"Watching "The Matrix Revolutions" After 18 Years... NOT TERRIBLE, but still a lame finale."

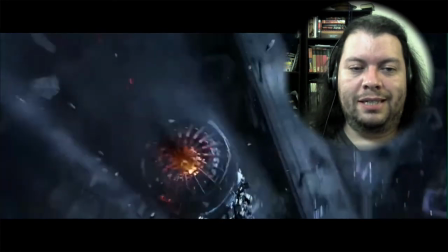On a purely technical level, this scene is incredible.
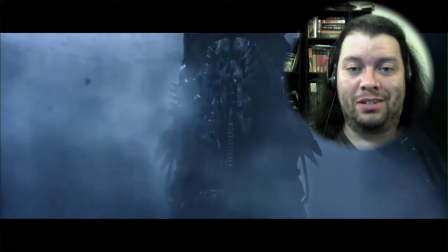The amount of processing power they needed just to render all this stuff. And I think some of it might actually be miniature work.
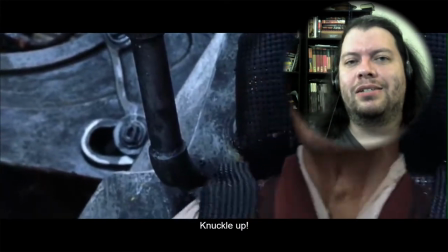It's impressive on a technical level. It is very, very impressive.
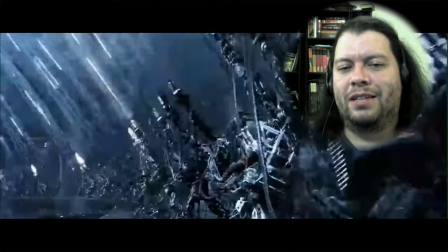I would argue, however, that all that firing on that tiny little spot might also just be making the hole bigger.
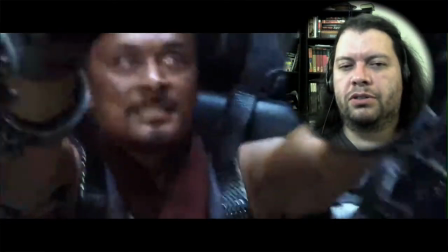Something that does make the action of the scene a little difficult to follow as well, and just makes it feel a little less
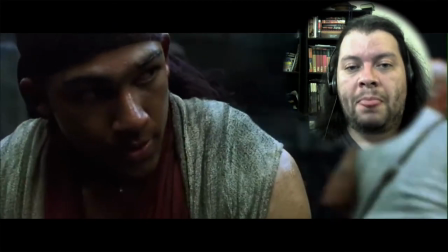visually appealing, is that it is so monochromatic. Like, the only way to really tell, like, what's going on is just light and shadow.
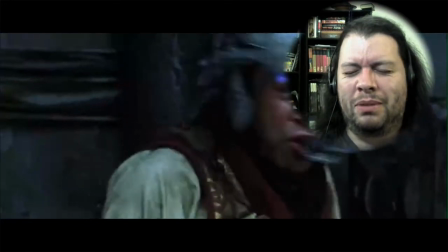Like, the Sentinels are gray with a tiny little bit of red, the suits are gray.
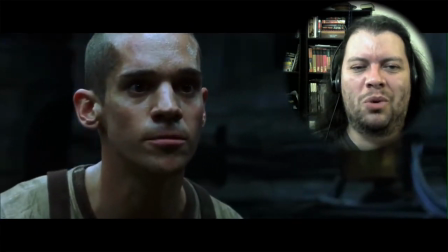I also question how long they can go on, like, one of these reloads, because those bullets are freaking huge.
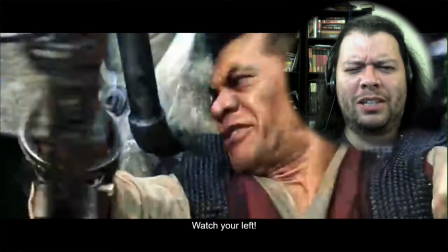Like, and as fast as they're firing, I would think they'd go through one of those boxes in, like, 2 seconds.
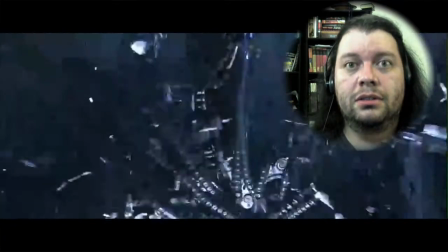Oh no, not Zuka! You guys, they killed Zuka!
In the arms of the angel,
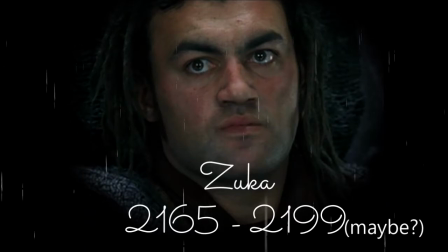fly away.
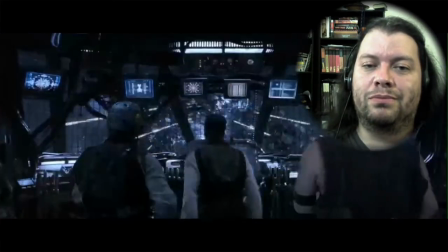Like, if that effect had been put together this year, it would still be impressive.
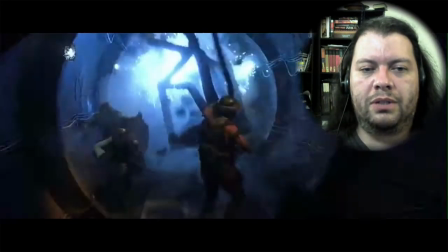Again, using a little bit of miniature work to really sell the scene, practical effects, sets, things like that.
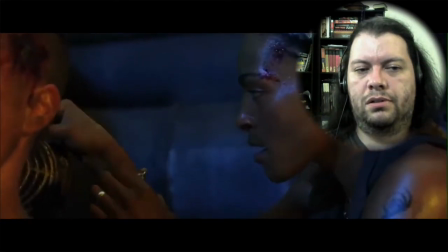I want that. Take this.
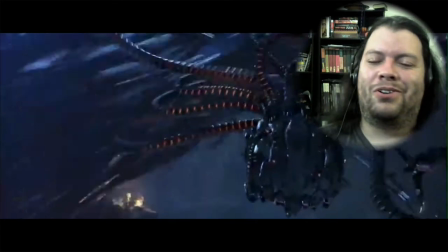I'm not entirely sure the one-liner really works here.
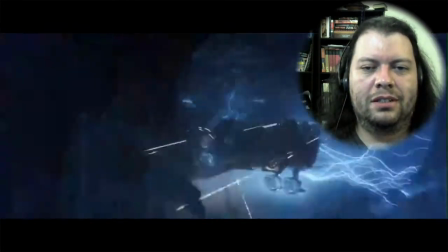See, I'm actually more invested in this chase than I am in the dock fight. I see, there's a couple shots here where you can actually, like, follow the action, tell what's going on.
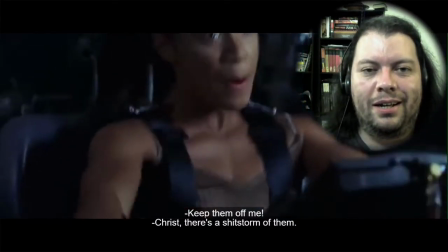They're longer shots. Those are pretty cool.
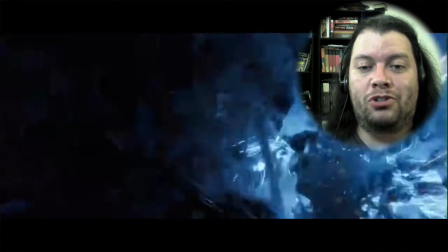But then there's a couple of shots like this, for example, where there's so much just kind of flying at the screen that things get a little bit lost.
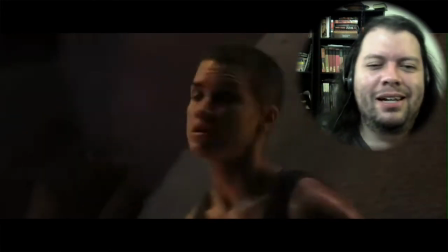This character too, what was it? Shara? Kara? Something like that? Like, total Vasquez badass.
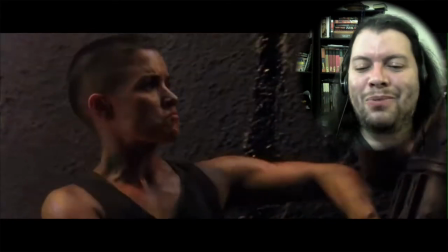I like the scenes with these two. I really wish that we'd been introduced to her even in the first movie.
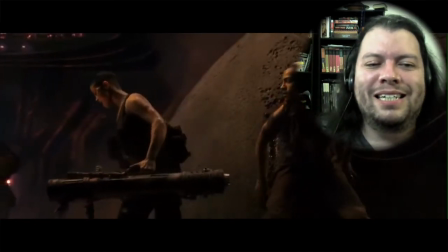Even if she'd had one scene where we saw these two interacting so they
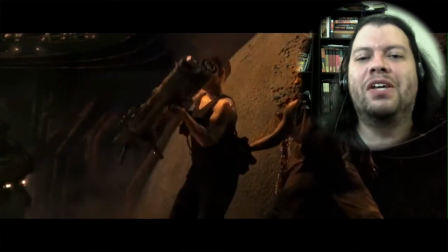could really sell the relationship and we could feel something when she dies. but they don't.
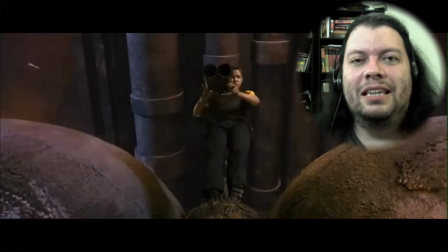Again, it's such a little bit more.
That's not one of ours.
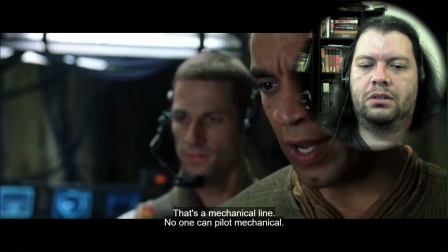It can't be. That's a mechanical line. No one can pilot a mechanical.
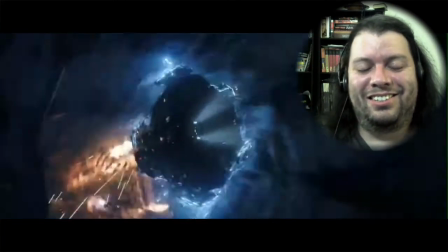That's a good cut, that just to like her face of like, what the fuck am I doing?
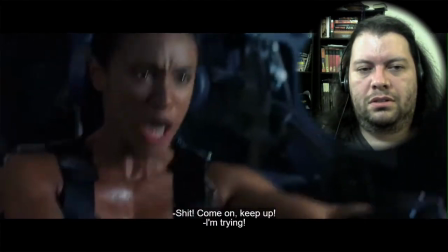Come on, keep up! Try!
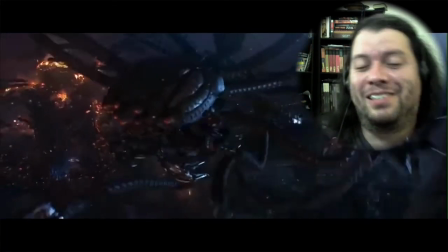It is also kind of nice to see Morpheus just kind of a little bit out of his depth after being just so sanctimonious over the last two movies.
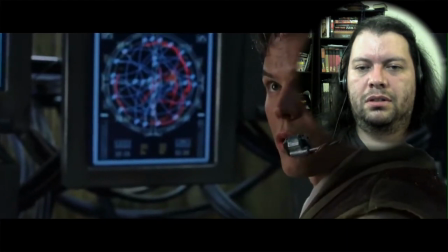Sir, holographic confirms. It's the hammer, sir.
Can no one say Mjolnir? Is it that hard of a word to say?
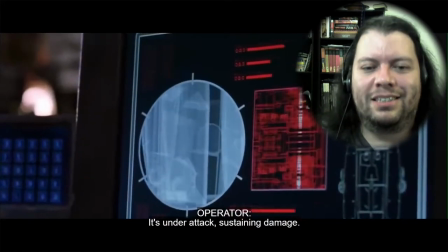Sustaining heavy damage.
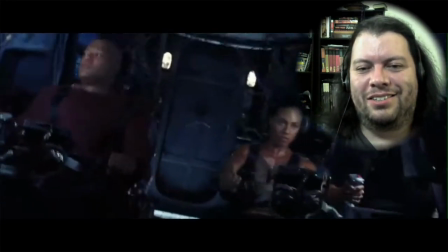See, the shots where you actually get to hold on and see just the damage, the electricity, and all that stuff, like, that's cool.
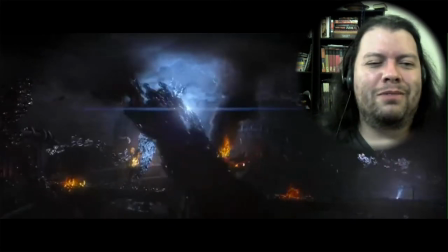That is really cool. I think if I remember the special features on the DVD, like, that thing, the giant
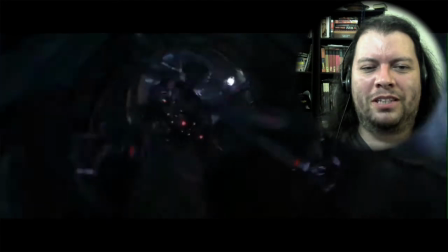sentinel tentacle, I think the special effects team called it the Hand of God. That's freaking epic.
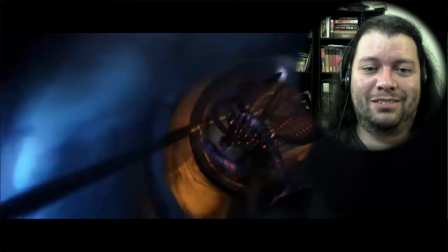I don't care who you are.
What are we fighting? The Hand of God?
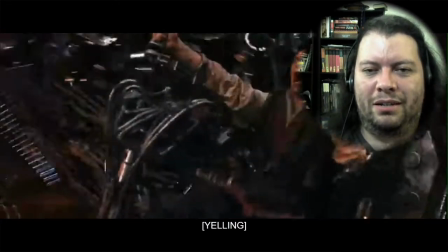Something else that would have really made this a lot more epic, like, is if we'd been introduced to these characters earlier.